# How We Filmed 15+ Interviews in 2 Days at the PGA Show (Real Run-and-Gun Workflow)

What's going on, guys, and welcome to the ATA YouTube channel. In this video, we're gonna walk you through a recent project we had out in Orlando, Florida at the PGA Show 2026. We filmed 15 plus interviews over 2 full days, 2 cameras, 1 light, and a production cart. Let's get into it.
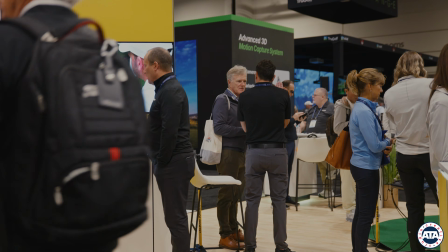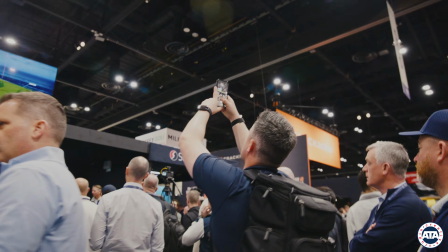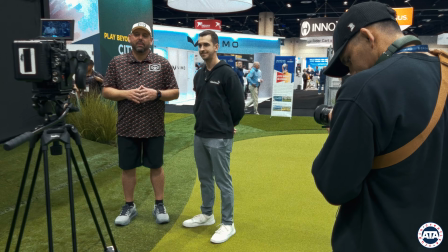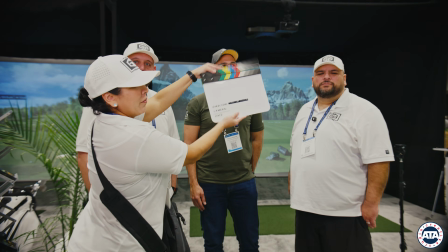Yo, we heading out, y'all. Orlando bound. Let's go.
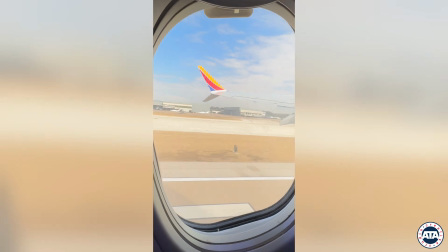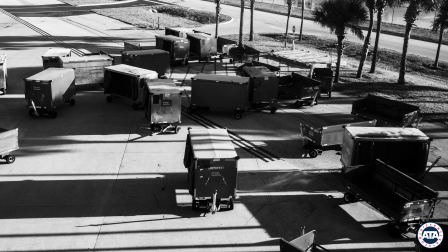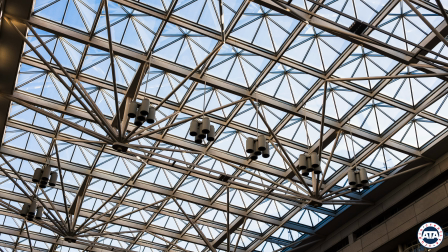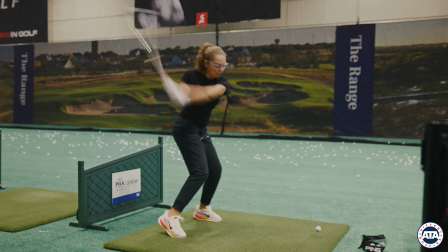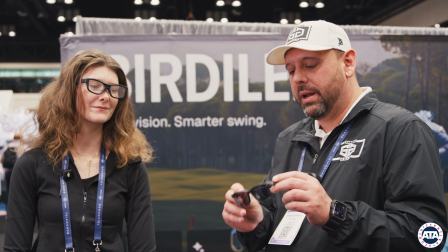1:22 So we got some cool glasses in our hands. Why don't you tell us a little bit about what your product is and what you guys are doing here at the show? Talk to us a little bit about what you guys have going on here at the PGA Show.
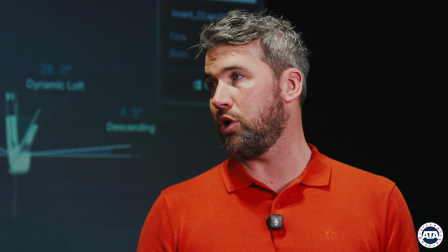1:30 So the key kind of differences are that Home Edition was indoor use only. Okay. This allows for up to 7 simultaneous players.
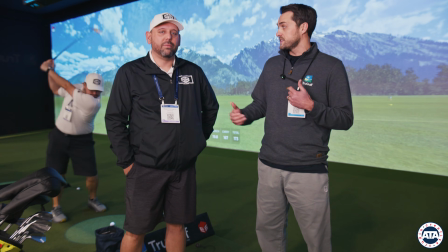1:36 That's awesome. So this is allowing more people to come into your facility and to get that launch monitor data they're looking for in indoor golf.
All right, y'all, we just finished up day 1 at the PGA Show. It was wild, it was crazy, lots of people. But hey, we got it done. 2 cams, a production cart, and a key light. Yeah, at a trade show. And just the 2 of us, my wife and I, with a little help from our brother's friends. They came out to help as well. And man, it was awesome. We can't wait for day 2. Recap for day 1, I mean, pros and cons, wins and losses. Man, I would say a total win was the cart.
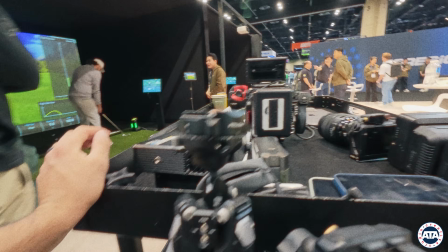2:21 The production cart was clutch. We were able to toss our tripods, cameras, everything on there, and made it super easy and seamless. And man, I mean, as far as losses go, I mean, maybe one of the interviews was a little tricky, and we were moving spots, and I cut the camera angle, and so we have like a lot of different cuts, and that was a little bit harder to sync. So that would be the only loss for today. Other than that, it was clean, smooth, efficient.
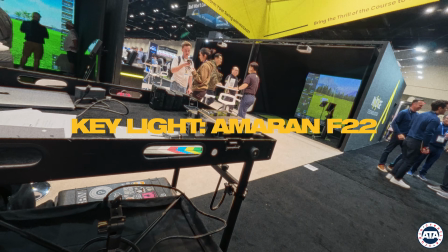2:55 Again, that cart was a plus, and the light was also a plus too, because we would go into certain areas where it was really dark.
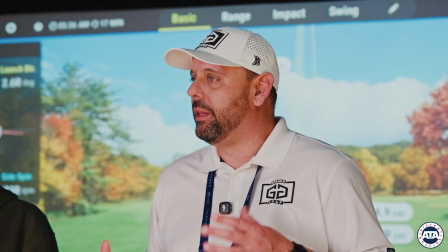3:03 There was a bright screen behind them, so a really high contrast environment. And with that F22, I mean, it was literally like at 20%.
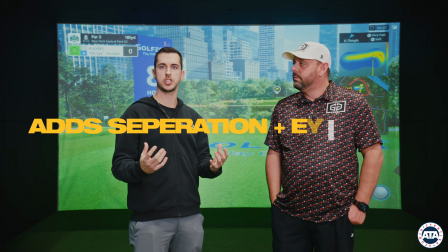3:12 It was able to kind of pull them away from the background so that, you know, the screen isn't brighter than them.
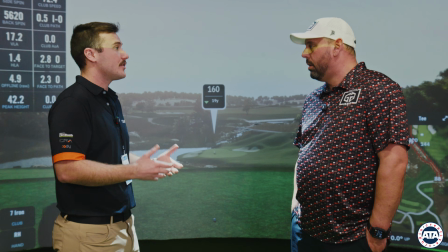3:18 So your eyes go to the brightest part of the screen,
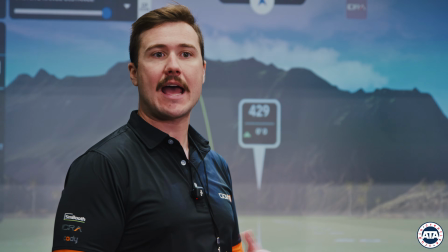3:21 and having that key light was really nice to kind of even add just an eye light if it was already a low contrast,
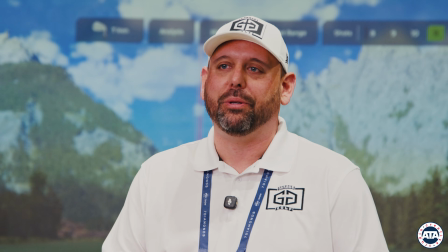3:27 well lit scene, but especially for those high contrast scenes where they were kind of lost in the shadows, we were able to kind of bring them out a bit. So day 1's a wrap. Let's jump into day 2. Let's go. What's up, guys? Here at the PGA Show for day 2. We're super pumped and excited, and we feel a whole lot more efficient than day 1. Day 1, especially that first one, that was, you know, we had to kind of ungrease the wheels a little bit.
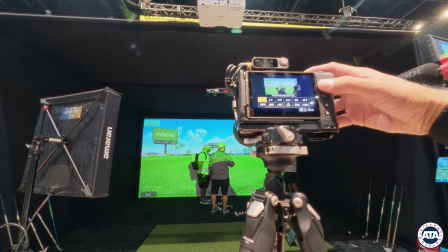3:53 But today we feel a lot more efficient. Cameras are coming out faster. Tripods are getting deployed easy.
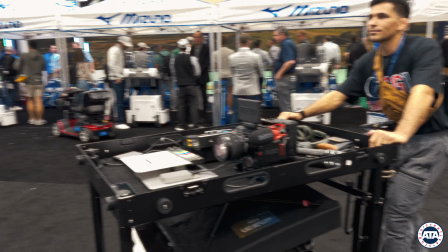3:59 And I mean, essentially we're pulling up to different booths.
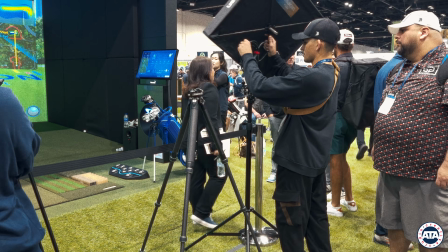4:03 Got the cart, makes it super easy to transport and carry all of our gear. And as soon as we get to a booth, we're deploying our tripods.
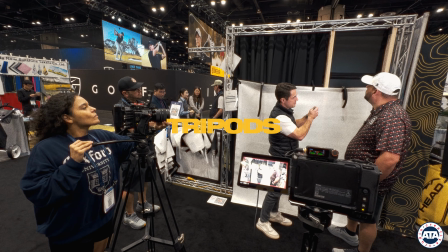4:12 We got 2 tripods. We got 1 small rig video tripod, and then our Falcam F38,
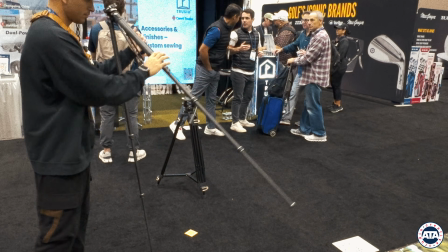4:18 where that one I've almost taken pride. It's almost a game to me to see how fast I can get that thing deployed.